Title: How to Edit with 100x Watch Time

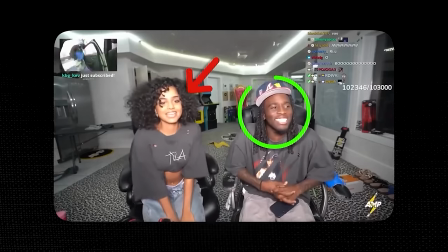1234s
So you can do things like use a visual aid, use an arrow, a circle, a highlight, an underscore to really emphasize where your viewer's eyes should be.
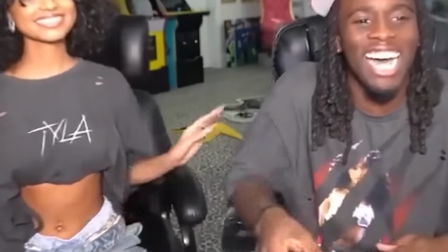1241s
You can manipulate the screen itself. You can zoom right in on something or you can cut something out and scale it up.
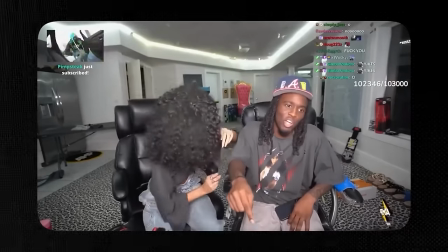1247s
Or you can even use lighting and your viewer's eyes will usually first be directed to the lightest thing on the screen. And the next thing I want to show you is kind of interesting that relates to this.
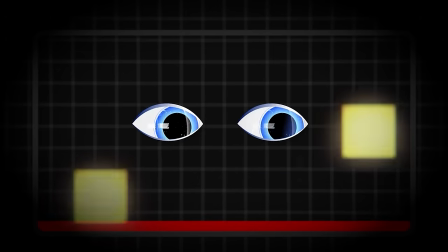1254s
When you're guiding your viewer's eyes and being aware of where it is on the screen they're actually looking during key moments of your video, try to keep those things aligned and on the same plane.
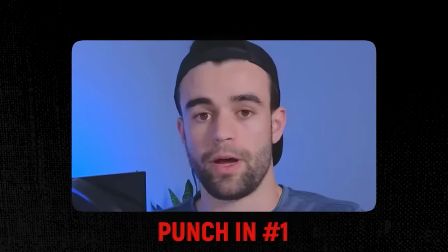1263s
For example, if I go back here and you do a punch in on me, that punch in probably felt a little bit weird. Now let's do that one again and it probably felt a bit better that time. The reason for that is on the first weird feeling punch in, when I punched in,
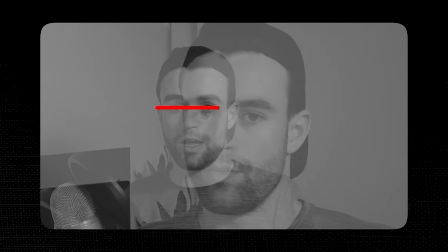1275s
my eyes were in a different spot and they weren't aligned with the same position on the screen they were when it was punched out.
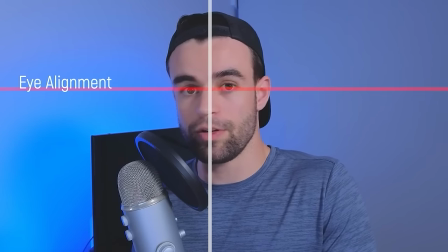1281s
And so when I just change the framing a bit to make sure that the key things you're going to be focusing on, so my eyes, are as aligned as they can be across all these different scenes,
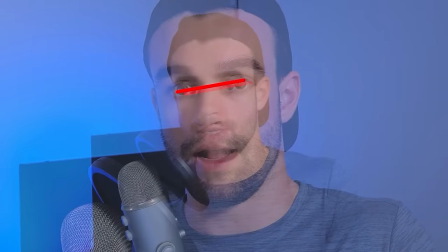1290s
it feels less awkward. Your viewers don't have to recalibrate what they're looking at to stay focused on the thing you want them to stay focused on, which usually helps them stay on the video for longer and helps you get more views.
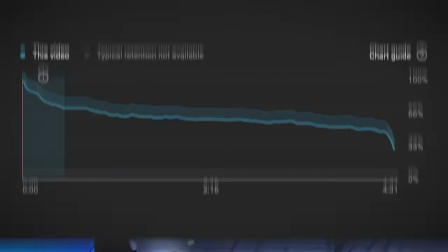1300s
But speaking of getting more views, if you implement everything you learned in this video, your attention is going to be better than probably 95 to 98% of YouTubers out there. And that's not an exaggeration. unfortunately there's more to succeeding on YouTube than just creating high retaining videos as anyone who's posted a great video that doesn't get any views has probably found out so if you've ever found yourself in that situation check out the video on screen I'm going to go through a process that will help you get a hell of a lot more views and now the quality of your videos is going to be on the next level it's the perfect video for you to watch next I'll see you there